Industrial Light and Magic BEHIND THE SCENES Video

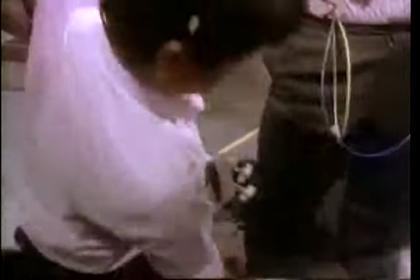[32:40] Now that you're in this, Bob, I guess we're committed to shooting this. Where does it fit? I hope you went to the bathroom.
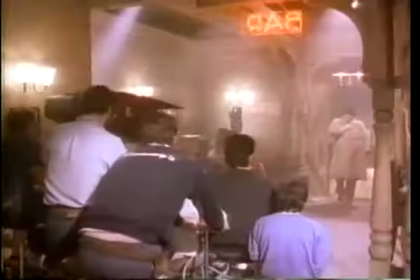[32:46]
There's one scene where I had this sort of cage inside a raincoat
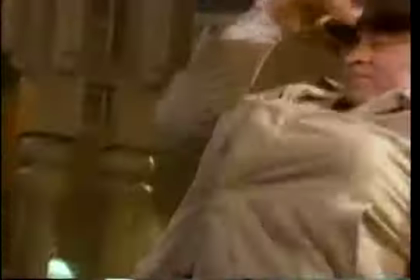[32:52]
that moved in different ways and sort of, things came out.
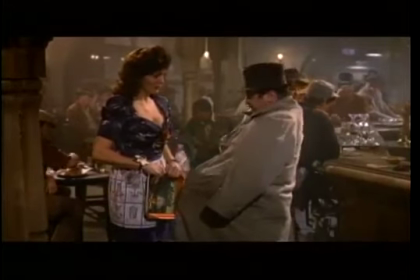[33:00] But tell me, Eddie, is that a rabbit in your pocket or you're just happy to see me?
Tying Roger Rabbit into a scene is one thing,
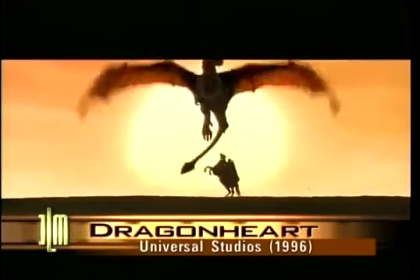[33:07]
but when ILM was asked to create a 42-foot mythical beast for Dragonheart, they had to go to even greater lengths. There were a number of things in Dragonheart that we used to try to tie the dragon into the actual scene. The scenes where he dives into the water, I had them construct some large
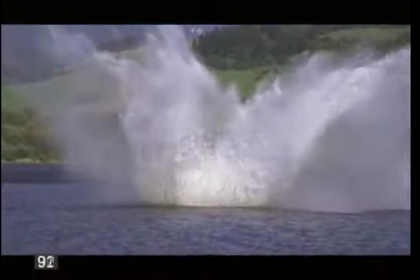[33:27]
55-gallon drums that they welded together and dropped from a helicopter, so we got the correct splash.
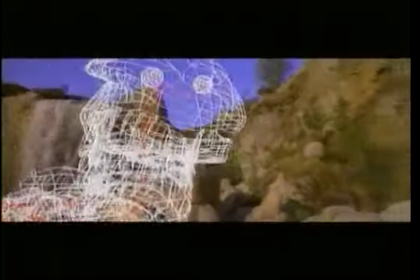[33:36]
After each scene featuring the dragon was photographed on location, the ILM animators would create the performance.
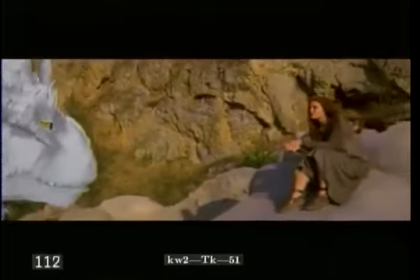[33:42]
Obviously, he was very large for being an actor in the scene, but he was an actor nonetheless, so it required the full range of emotions for animating.
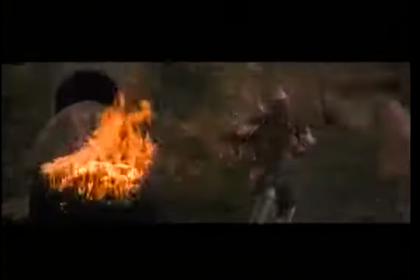[33:54]
In films like Dragonheart and Ron Howard's Willow, the actors faced the difficult task of reacting to special effects co-stars that don't yet exist.
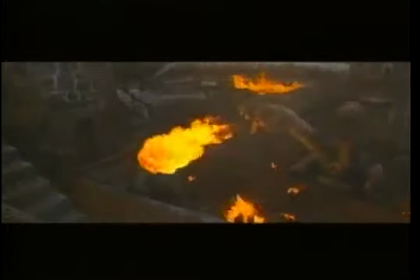[34:04]
When you're directing a scene like this, you find yourself, standing up on a 25 or 30-foot ladder, screaming, and now here's the dragon! He's blowing fire! It's fire!
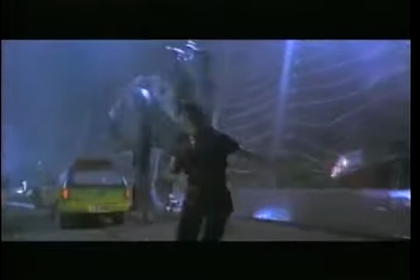[34:18]
Can you imagine what would happen if you really saw a dinosaur?
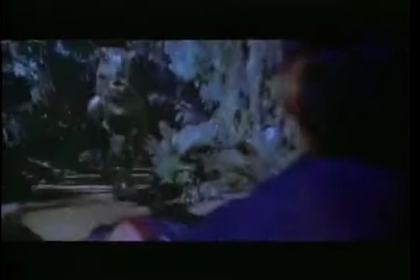[34:25]
You have to fall short in the acting somehow, don't you?
Must go faster.
Because really, if that happened to you, you'd go, oh, I better act that again.
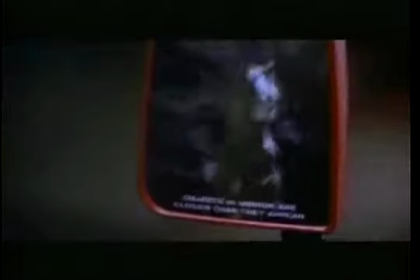[34:33]
I better go back and do those movies because it's nothing like what really happens.
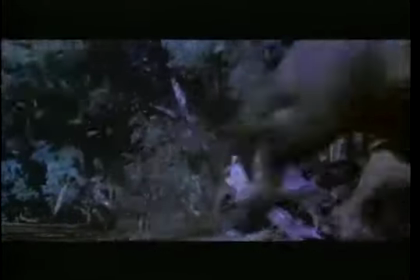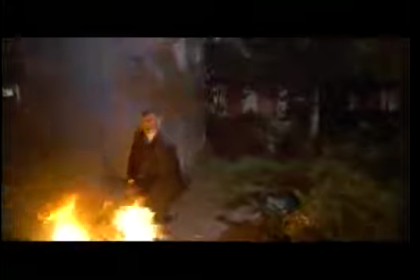[34:43]
In the hit comedy Men in Black, star Will Smith had to envision an even more outrageous co-star when he had a close encounter with one of ILM's creations.
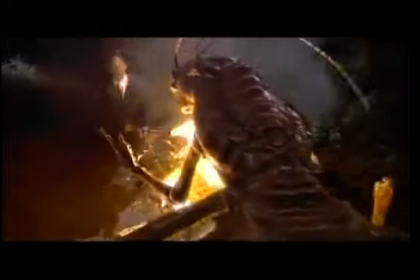[34:52] There's only one way off of this planet, baby, and that's through me.
The large alien at the end of the movie, Edgar, was completely computer generated because the physics
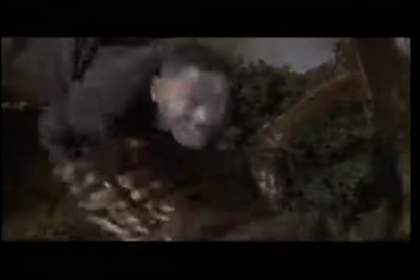[35:04]
involved in making a puppet that could actually be as dynamic as we needed in the scene to fight with Will Smith really wasn't possible.
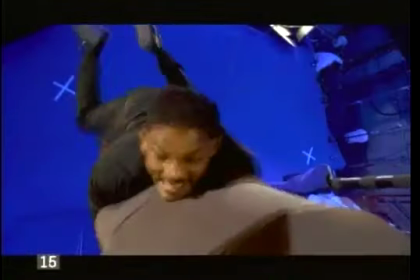[35:13]
So I filmed Will Smith jumping onto a blue substitute for the character as the first piece of film that we shot,
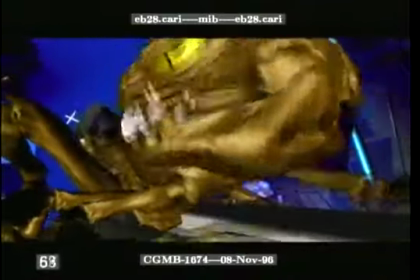[35:19]
and then we animated the alien character to fit into what Will was grabbing onto.
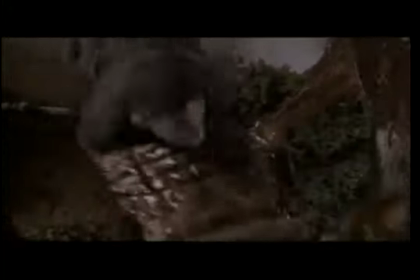[35:26]
I have no idea how they do that stuff. ILM is just, they just do amazing special effects, and it looks fleshy, and it's from a computer. We've reached a point collectively where the only limitation is your imagination. If you can afford it and you can think of it, you can do it. There is nothing that cannot be imagined and then visualized by these artists.
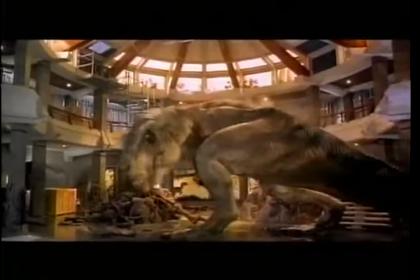[35:50]
They really believe that nothing is impossible.
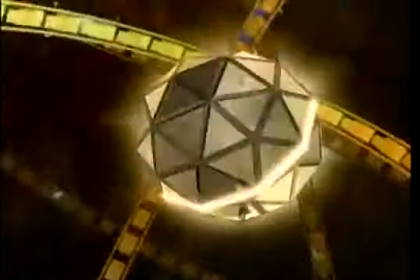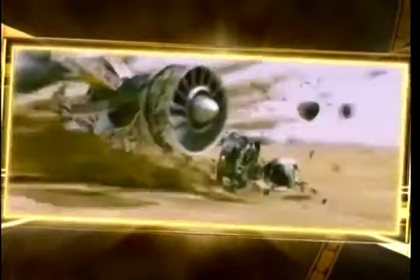[36:00]
Coming up, ILM goes beyond the impossible when the Tatooine pod race gives them a crash course in digital destruction.
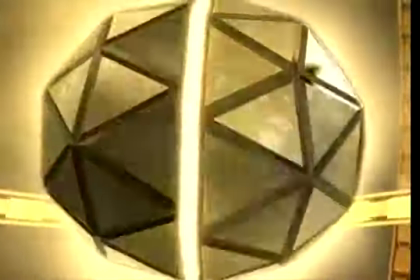One of the most exciting scenes in Star Wars: The Phantom Menace is the high-octane pod race on Tatooine. The race took nearly 2 years to film and includes an incredible 320 visual effects shots, making it one of the most complicated scenes in motion picture history. For the first time, here are the secrets behind this spectacular interstellar hot rod rally.